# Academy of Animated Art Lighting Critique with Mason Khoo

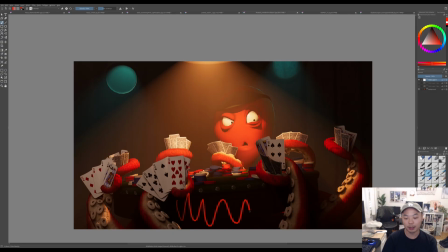(20:21)
You know, I would kind of wish to see some more information down here just a little bit. So I think once you get that volumetric light under control, you can sort of try to put a little bit of light on whatever this is, just so we're not seeing like just this hole in the image.
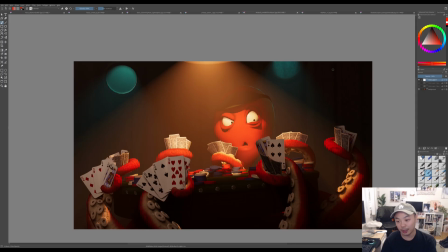(20:42)
And I think there's also an opportunity to have a little bit more interest in the background. Right now the volumetrics is just overwhelming everything, but he sort of looks like he's floating in a void right now with just these two porthole windows.
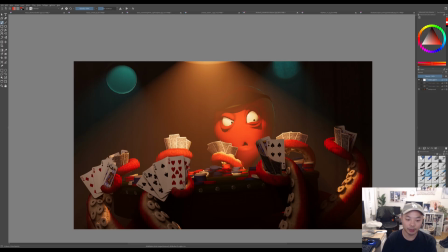(21:00)
I think, you know, there's an opportunity to sort of maybe hit the wall with a little bit of light, and sort of ground this character in an environment. I think that might help.
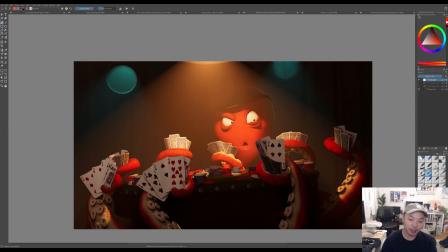(21:14)
But yeah, great job. I think you've done a nice job sort of composing this so that you can read his eyes. Maybe these transitions are a little bit too hard, so you might want to soften out the light a little bit.
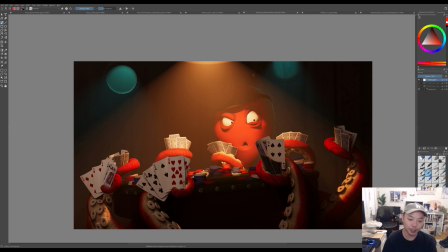(21:35)
But yeah, I think decreasing the effective volumetric I think would go a long way. One other thing is this rim light you have here on the character.
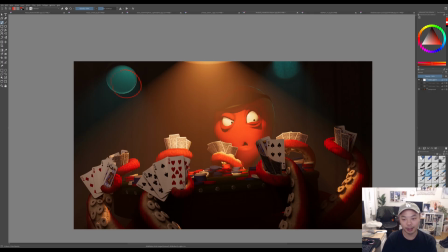(21:48)
To me, it feels like this light is brighter than this light. This light seems fairly dim. This rim is almost, it is stronger than what this light is.
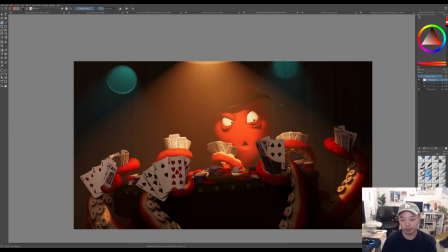(22:03)
If you want to play the rim from this side, which I think compositionally is probably a better idea, maybe this window needs to be brighter. And then also I would want the rim to be a little bit wider.
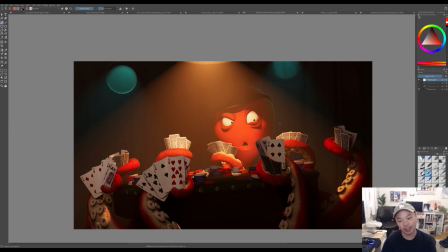(22:17)
Like right now it's just this sharp line, and it can be mistaken for like a matte line or something like that. So having the rim spill a little bit more onto the head, onto the back of the head, and sort of softly transition out to the shadow might be kind of interesting.
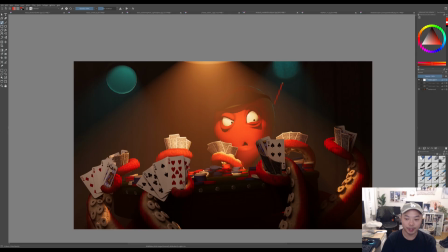(22:36)
But yeah, I think right now it just doesn't feel motivated enough by this dim light source. So yeah, hopefully that helps. I'm looking forward to seeing the next iteration. Thanks.
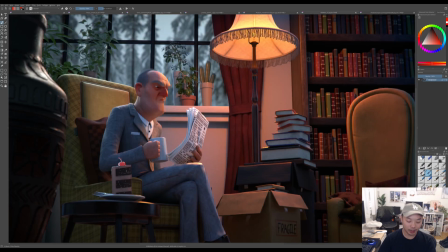(22:53)
That's not the one I wanted. Okay, this one is from Erica.
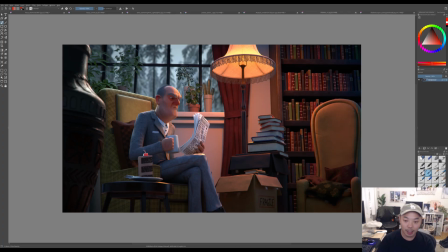(22:59)
We just looked at this a few days ago, but you've already turned around the notes, which is awesome. I think my eye is going more towards him, which is great. And you've kind of reined in where the light's hitting and everything like that.
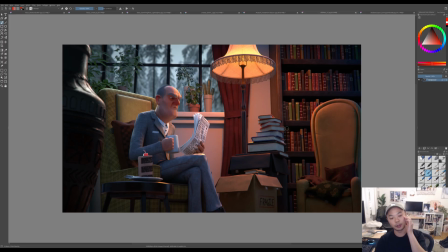(23:18)
So it does feel more focused than it used to. I think in terms of next steps, you know, it's in a great place. I think now you need to ask yourself, like, what are you hoping to,
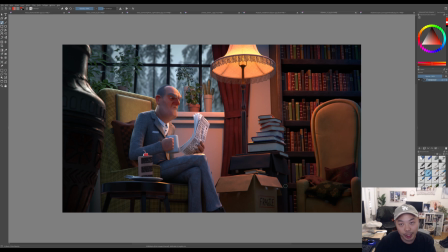(23:35)
like, is this image in your mind supposed to be in a film, or, you know, what is the context of this image? I think if it's gonna be, if you're going for more, you know, cinematic
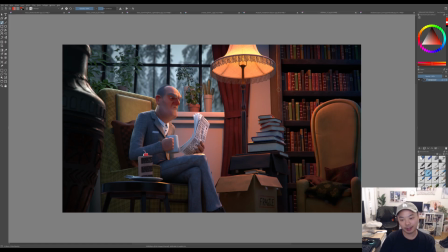(23:50)
lighting, theatrical lighting, I might try to even focus even more on the subject here. I can imagine, you know, the camera pushing in a little bit on this character,
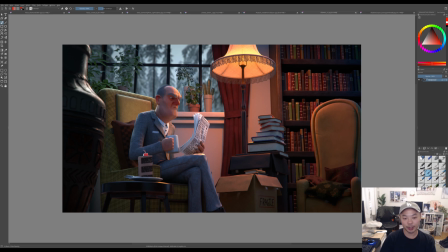(24:06)
and I think focusing it more, even more on here. You can give that a try.